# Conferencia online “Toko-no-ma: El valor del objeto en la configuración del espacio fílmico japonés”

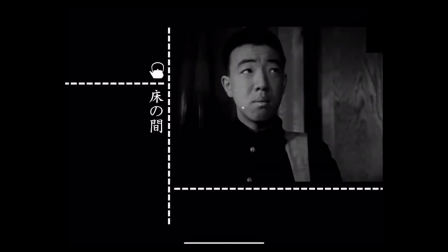[67:41]
Bueno, mientras aguardaba la respuesta de la mujer, lo han visto, que había quedado aturdida por esta noticia inesperada, la mirada del chico ha ido repalando por la superficie de una pared en la que se exponían distintos objetos,
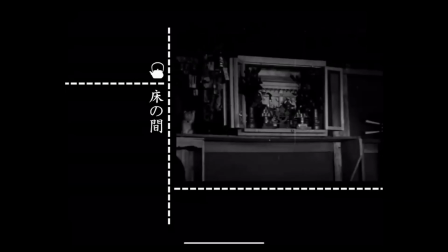[67:55]
¿no? Si nos hemos fijado, era un kamidana, un altar sintoísta,
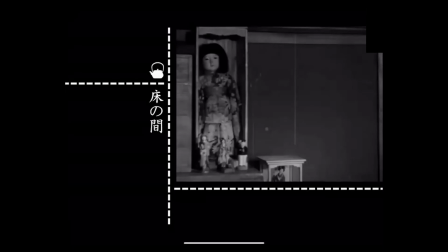[68:00]
una muñeca acompañada por otras pequeñas figuritas, dos shamisen, uno fuera
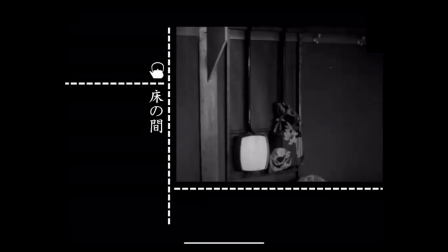[68:09]
de su bolsa para protegerlo y el otro con su forro, y un tocador de señora.
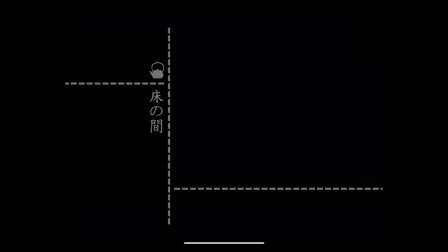[68:19]
Objetos que hasta ese momento, si hubiesen visto la película, el tramo anterior de película lo habrían visto, eran objetos que hasta ese momento habían quedado al margen de la acción y que tampoco se van a integrar luego a ello.
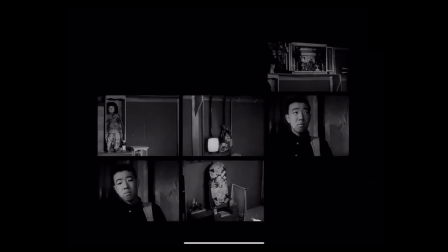[68:30]
Entonces, ¿por qué están ahí? ¿Qué papel es el que están jugando? Por supuesto, estos objetos han contribuido a dibujar la topografía de la escena, esto que hemos venido comentando, emergiendo por encima del relato y de los personajes. Han atrapado nuestra mirada y persituándose a través de la visión subjetiva del chico,
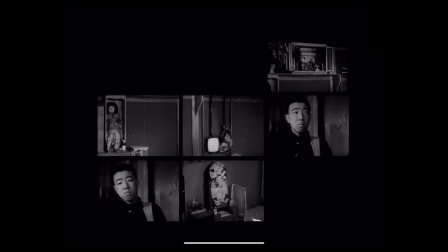[68:50]
y quizá viéndolos, este haya intuido la profesión de la madre o quizá no. No tiene importancia porque ellos no le empujarán a actuar en un sentido o en otro. El personaje va a desaparecer de la película. ¿Y por qué pasa esto?
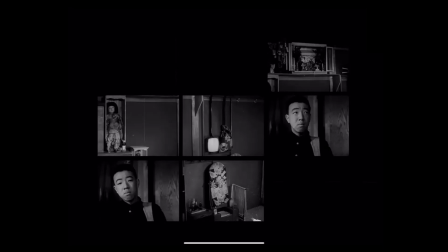[69:05]
Pues porque la acción, el verdadero drama, no está aconteciendo ahí, no está aconteciendo ahí, sino en el corazón de la madre.
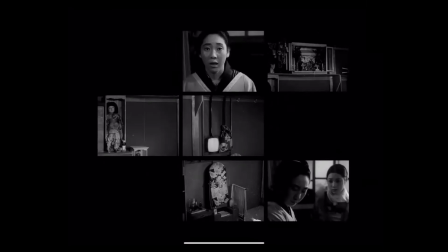[69:14]
El verdadero drama está aconteciendo en el corazón de la madre. Con su presencia, los objetos han llenado el lapso de espera y con ello han dado visibilidad a un pico tensional del drama que ya había sido arrancado de la monotonía
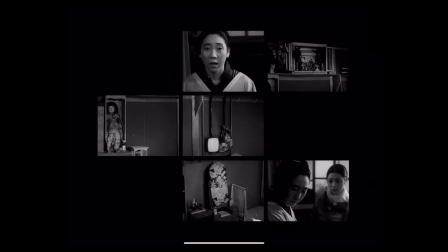[69:29]
de la uniformidad del tiempo por medio de esa imagen premonitoria del reloj. Es decir, nos ha dicho a las 3 de la tarde ha ocurrido algo y le ha ocurrido algo a esta mujer, ¿no?
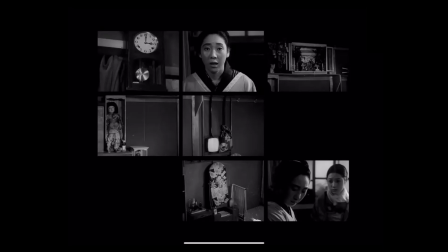[69:45]
Pero estos objetos además lo han hecho, y esto es lo verdaderamente relevante, ocupando el espacio de ese drama. Es decir, interponiéndose entre nosotros y la acción, es decir, el rostro de la mujer, el rostro convulso de la mujer,
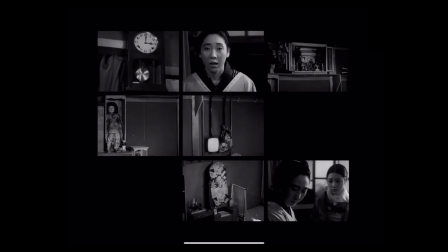[69:59]
para que los sentimientos de ella pudiesen agitarse y mutar libremente en el fuera de campo. En realidad, esto no es muy distinto de lo que sucede en muchas otras películas, como en esta Humanidad y Lobos de Papel, de Sadao Yamanaka,
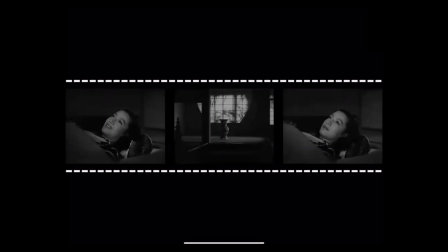[70:20]
o lo que ocurre con el célebre jarrón de Primavera Tardía, ¿no? Ese cambio, ese valor de puntuación que hace el jarrón en el momento en el que hay un cambio emotivo en el alma de Noriko,
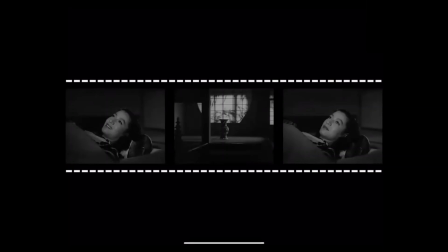[70:37]
que no quiere aceptar su destino de abandonar a su padre y emprender una nueva vida casándose con otro hombre, ¿no? Pero también me gustaría hacer un pequeño paréntesis aquí. Es un elemento que además es muy típico de la narrativa japonesa en su conjunto.
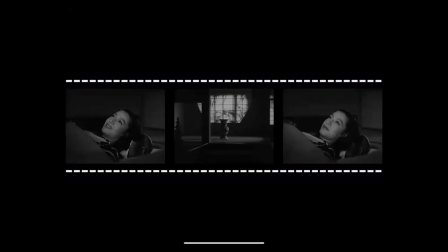[70:53]
Estaba pensando antes, mientras preparaba el texto, La escopeta de caza, la novela La escopeta de caza de Inoue. La escena climática de la novela, que es una conversación entre dos mujeres, quienes hayan leído la novela lo recordarán,
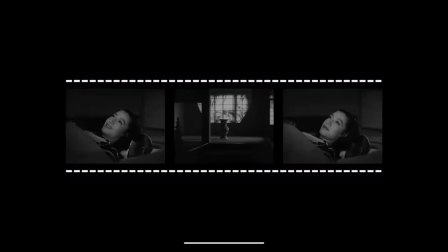[71:09]
la escena climática se produce cuando una le hace una confesión a la otra. Inoue, en vez de describirnos la reacción de la mujer, lo que hace es describirnos una escena del jardín, algo que está ocurriendo en el jardín al mismo tiempo que la mujer se está enterando de esta confesión,
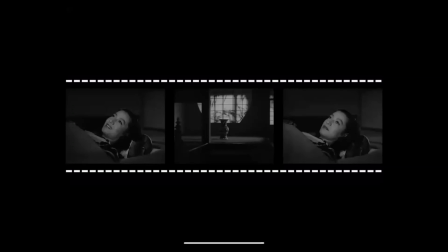[71:26]
¿no? Estos movimientos excéntricos que buscan cómo salirse del momento del drama, buscar una especie de desahogo periférico y volver, como digo, son muy típicos no solo del cine, sino de la narrativa. Digamos que este es el recurso habitual en el cine, ¿no?